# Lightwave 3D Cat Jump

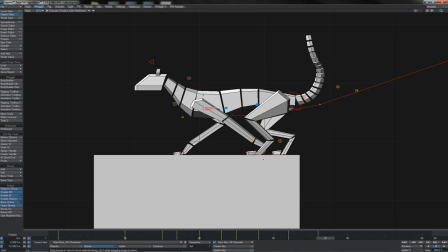20:55 Let's just say one frame, we'll do it on the 4 again. Push that frame for all his controls back there. Like, yeah, that's a bit better.
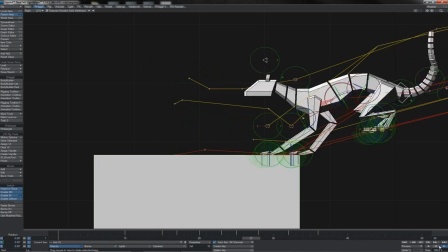21:02 You see, with the deceleration, with the slowing down there, you do start to get the sense of him catching himself.
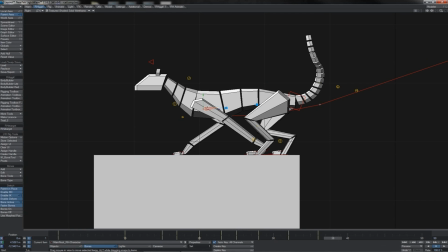21:11 Now we'll move forward 5 frames and we'll start to bring him to a rest position.
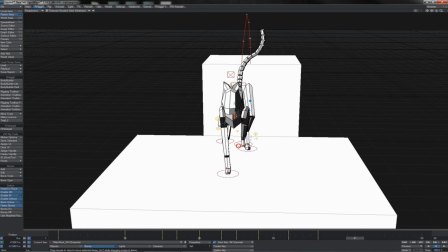21:17 So we won't just have him walking off, we'll just have him coming to a nice simple rest.
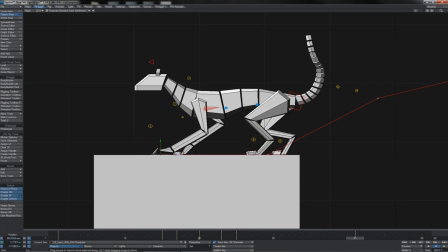21:23 So we'll bring this foot here, this front leg there, just ahead of the other. We'll bring his body up and forwards, somewhere like this.
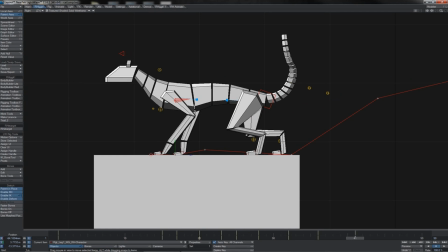21:33 Take that front leg a little further forward still, somewhere here-ish, perhaps. Seems like a good pose. And this rear leg here can now finally have moved somewhere forwards like this.
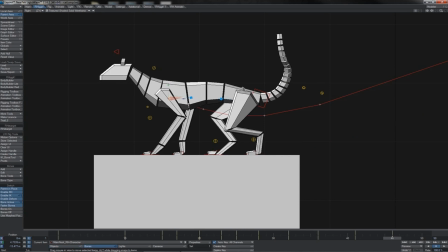21:51 We'll come another 5 frames forward, bring him up and forwards a little, start to roll him back. We'll go 3 frames, put in a hold here, and then 1, 2, 3, 4, 5, 6. We'll start to bring him down into that seated position again.
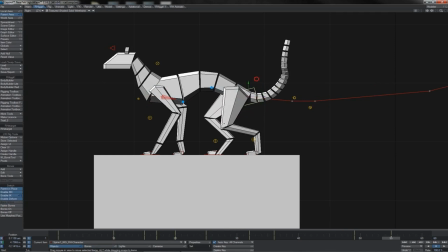22:09 So we'll pitch up his spine like this and bring his rear end down.
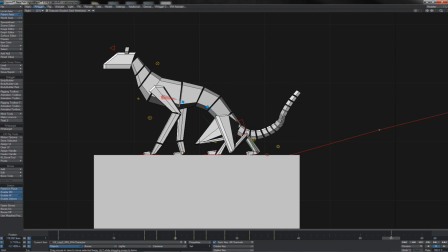22:15 This trailing rear leg here will have moved forward somewhere to around here, and we can have the neck pitch itself right up there. Sitting him down, we'll also push him forward. Looks a bit wrong, him just going straight down from his chest.
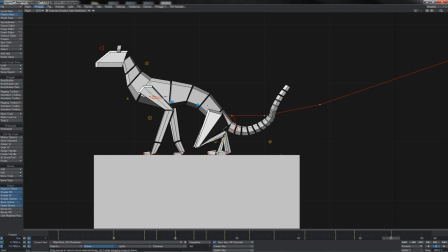22:33 He wants to shift forward a slight amount. So there, the stop and back to rest.
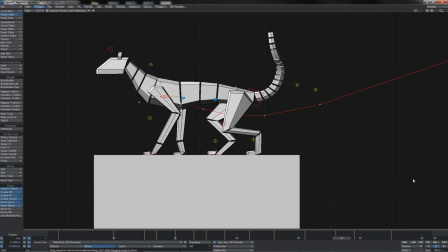22:40 Okay, let's pull back and see how this whole thing looks.
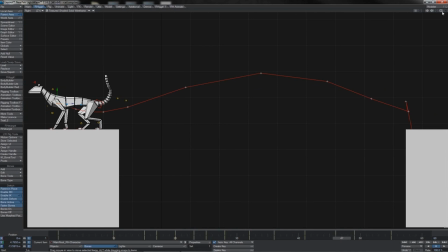22:44 That ending there with him coming to rest, of course, at this moment might need retiming, might be a bit rough, but we'll see how it plays out.
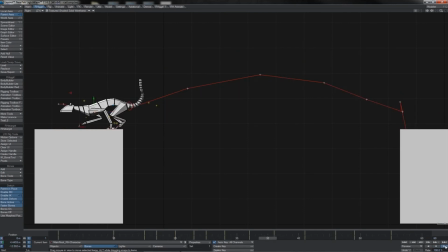22:52 That doesn't look so bad, timing wise, seems broadly okay, and certainly I think our motion is looking overall pretty nice. We're definitely getting that sense of the leap. Of course, notice he's not coming up that high when he leaps.
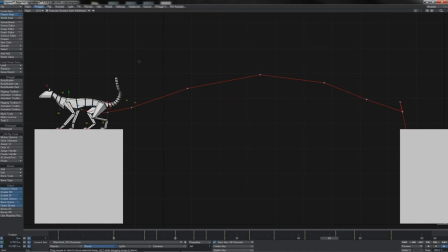23:08 We're not doing some great big exaggerated jump here. Perhaps if this were a cartoon character, we would be doing something like that. But of course, if you have cats or have had, or you've seen people's cats jumping, then one of the things that you will have noticed or might have noticed, and certainly if you go back,
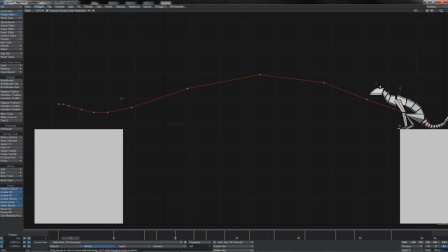23:26 find some videos of cats jumping and whatnot, when they are crossing a divide like this, they don't jump up, they don't aim for height, because of course the more height you try and put into your jump, the less forward momentum you have.
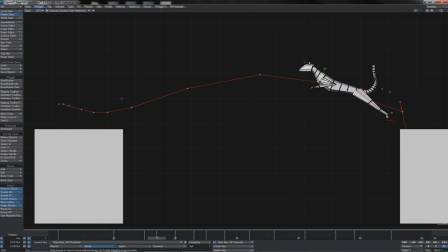23:42 You waste your energy on going up and subsequently aren't able to travel forward. You need to get forward spring to clear you across, and just enough height to be able to give you clearance to reach the other side.
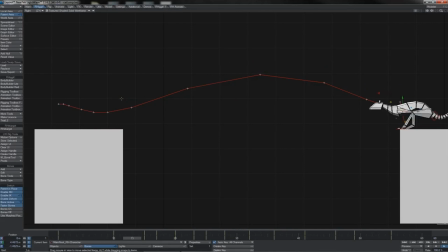23:56 And so what we are seeing here is that whilst it's quite a powerful forward jump, it isn't a particularly high jump, and that does start to give quite a natural appearance to the motion that we're getting here.
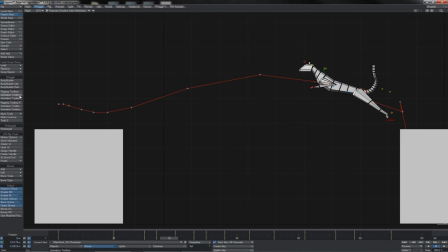24:10 So the thing to do here then is to start changing all of our keys, because really we've gone pretty much as far as we can with stepped keys. So we're going to switch everything to linear mode. I'm going to use the tool in the animation toolbox for that. Select linear here for all channels, of course, and set curve.
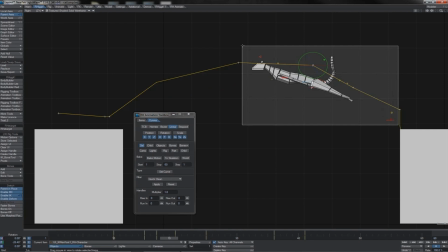24:26 I'll do that on the root, and I will do, of course, exactly the same for all of the null controllers there.
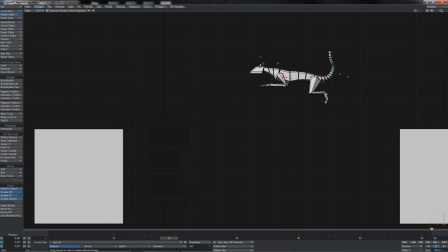24:33 So straight away, let's take a look at how this looks now that it's been linearized. Okay, we've got some sliding, of course, because we didn't hold everything in place, but we're getting a cleaner sense of the motion now.
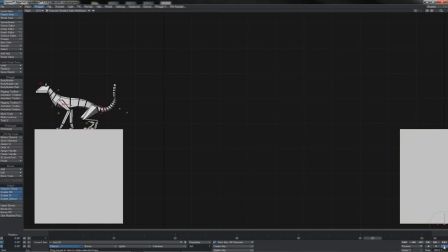24:47 We can see places where it needs a little bit of, work, some overshoot, especially we can see the spine there could use some work to give it a better sense of weight, particularly in the landing here. That's fine.